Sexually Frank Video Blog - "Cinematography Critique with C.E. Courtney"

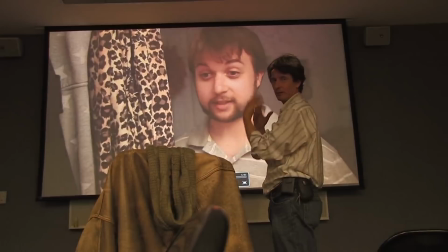503s
All of this that I'm talking about, the story, the characters, the performances, everything at this moment, I'm completely being carried.
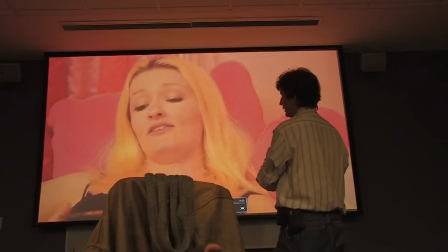511s
It's a real tribute to the strength of the film that at this moment I'm just on the roller coaster.
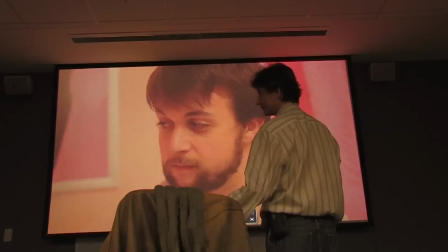516s
You know what would be really smart in this day and age of technology? To, on the camera, have a little small monitor that shows what the other camera is seeing.
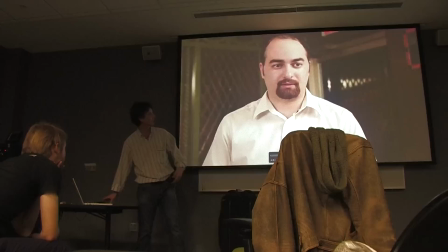525s
Ugh, how great would that be? I mean, we could send a man to the moon! Too hot! With the equivalent of a digital watch worth of computing.
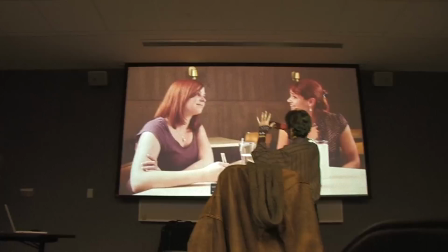531s
I love this line out of focus back there.
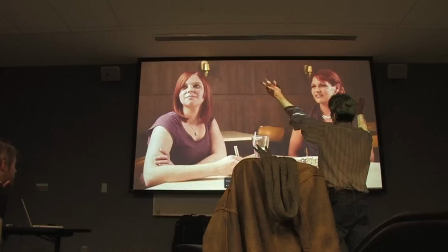535s
That's, you know, you start to get shots like that with a long lens and out of focus and a nice attention to graphic,
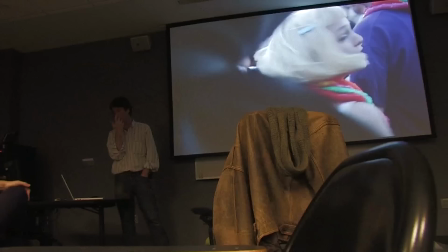542s
how lines lead you around in the frame. I mean, that's one of the nicest shots going.
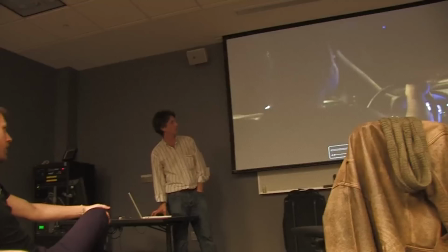548s
This all has to get knocked down a few stops to make sense with the night stuff that we're intercutting with.
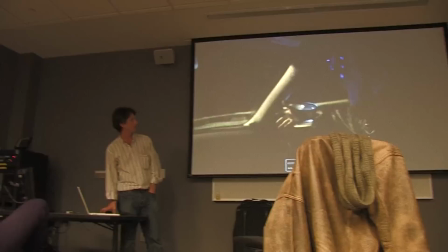553s
What were you doing here? I was sitting in the back seat. Yeah, I'm directing right to the left of him, and we're driving until they drive through light, and then we hit the light.
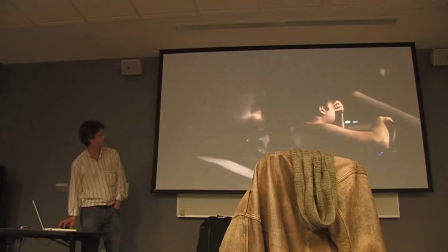561s
So they just kept running the lines. They cried. Well, this power of the scene, I mean, by this point, I'm just like so completely hooked in. that close-up of the hands, I think people will often like throw away extreme close-ups, like, oh it's just an ECU, don't worry about it. That's what Hitchcock told us, right? It's like the thing is as big on the screen as its importance in the story of that moment.
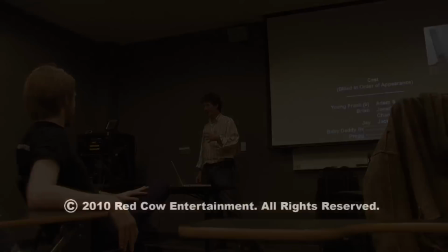587s
You guys can call on me in the future. Do you have my information? No.